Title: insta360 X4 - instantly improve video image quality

The first thing you want to do is double check that your camera settings are correct.
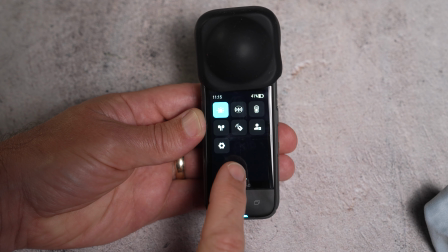0:04 So swipe down from the top of the screen and swipe across to the cog icon which is the camera settings.
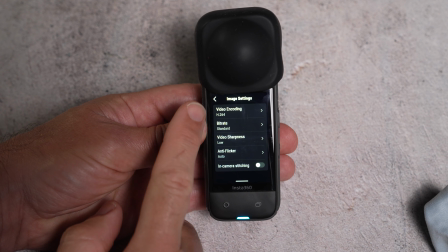0:10 Go down to image settings and video encoding should be set to H265,
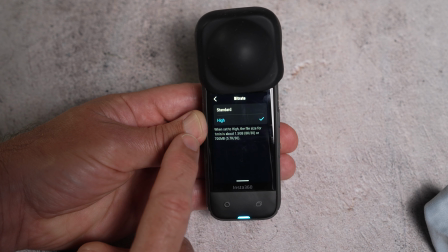0:16 bit rate should be set to high and video sharpness I would set to medium.
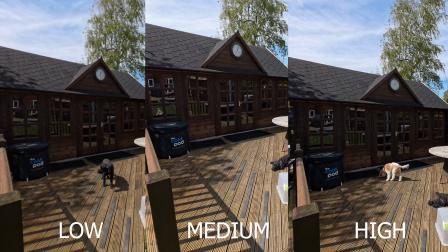0:21 In this test you'll see that low in my opinion makes the video image look too soft. medium gives you a good compromise between too sharp and
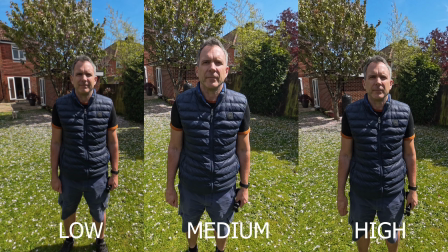0:29 digital and too soft and out of focus this is a little bit subjective and some would argue that the low setting does make your shots look more
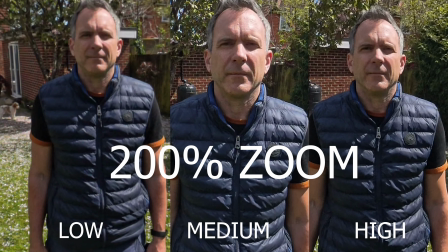0:36 natural especially when you're on a wide shot but I personally prefer the slightly sharper looking medium setting for resolution you ideally want to
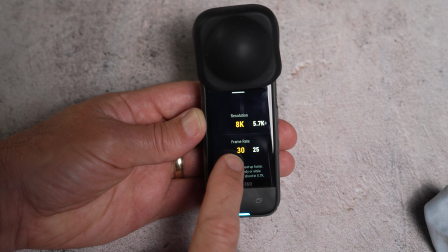0:45 shoot in 8k and the frame rate will be determined either by the country you're filming in or what you're using the footage for to shoot in 8k and get the
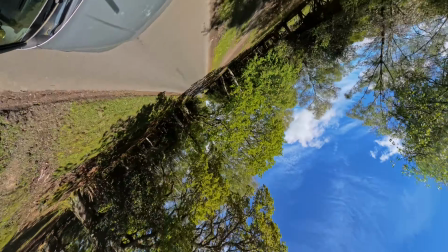0:53 best images you ideally want to shoot in sunny weather.
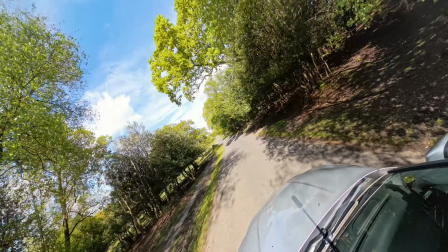0:56 And I'm not saying that you can only shoot in sunny weather with this camera but if you want the best images possible sunny weather helps a lot. It's the same as if I turn the lights off in the studio the lighting just wouldn't be as good. But before you shoot remove these lens guards.
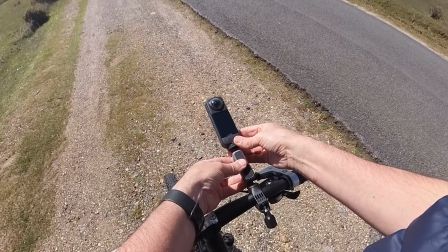1:11 They are great for protecting your lenses while you're attaching your camera to a mount or a selfie stick but when you're ready to film take them off.
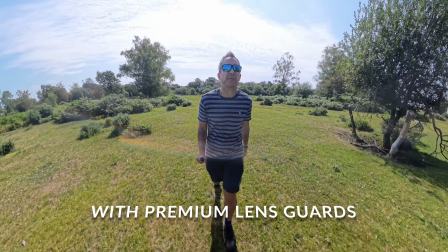1:19 They will affect image quality especially if you're shooting in bright sunlight and if you're moving around the entire 360 image and crossing the stitch line and remember
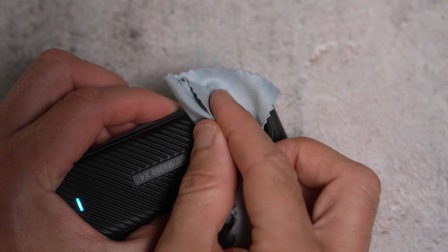1:28 to keep your lens guards and your lenses clean any smudges marks or dust can affect image quality if you want to shoot in auto settings rather
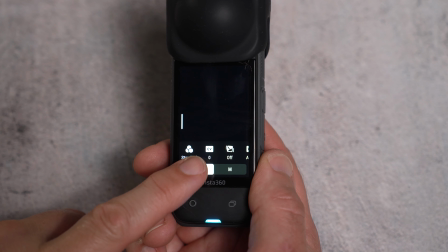1:37 than manual which most people do then using exposure compensation or ev in the menu is a great feature to help you get the best from using auto
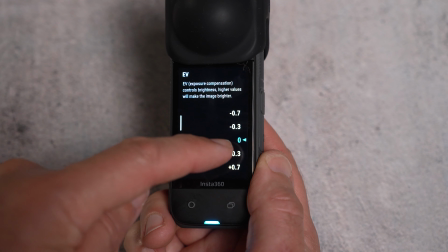1:46 ev will change the base auto setting making either darker or brighter than usual so on a cloudy day or even a blue sky day with clouds
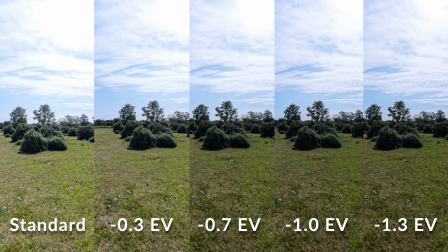1:54 if you set the EV to minus 0.3 or minus 0.5 then this will add more detail to the clouds giving the whole image a more even and nicer look how you set the exposure compensation will be situation dependent but it's a great tool to have but remember when you use it
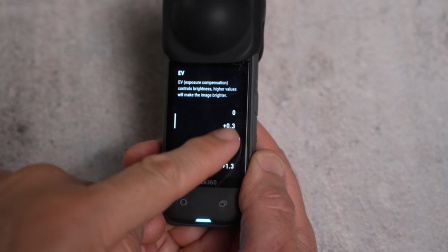2:12 always reset your EV back to zero for the ready for the next time you want to film but in an ideal
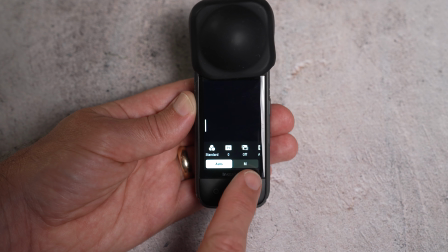2:17 world even though it's not always practical you want to try and use the manual settings to set your exposure. So firstly you want to get the ISO down as low as possible and this will reduce any noise and grain in your images.
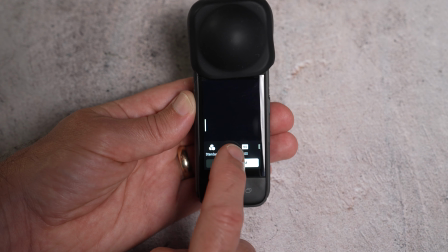2:30 And outside you should be able to get this down to 100. You can then adjust the shutter speed to set your exposure correctly.
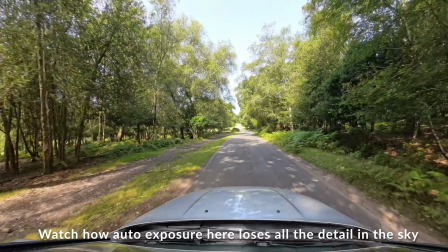2:37 Manual exposure is also really useful in situations where exposure changes from under
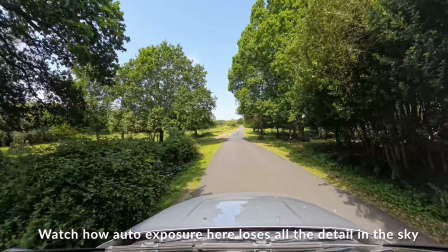2:42 the trees for example going out into the open or from under a bridge and then coming out the other side.
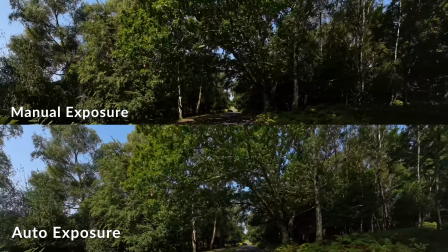2:48 In auto exposure you'd get a sudden change in exposure which can be quite jarring to the viewer and look amateurish.
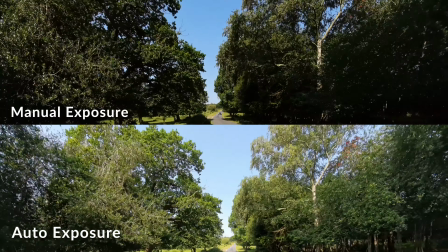2:55 In manual mode you can find an exposure setting that is a good compromise and accounts for both
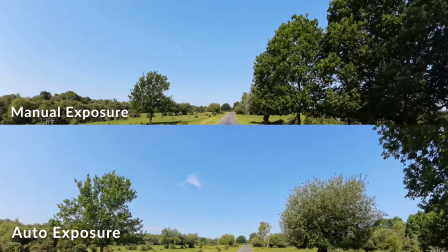3:01 the dark and the brighter exposure which will make your shot flow more smoothly to the eye.
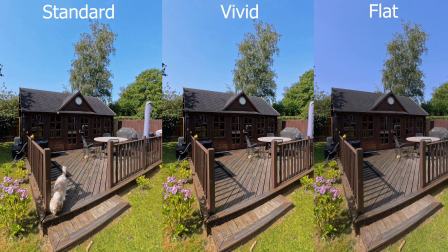3:07 In terms of picture profile the standard profile will give you the most natural looking color in your images without the need for grading but But of course, image settings are only one aspect of the X4 and to find out more tips to get the best from your camera, you'll want to watch this video next and I'll see you over there.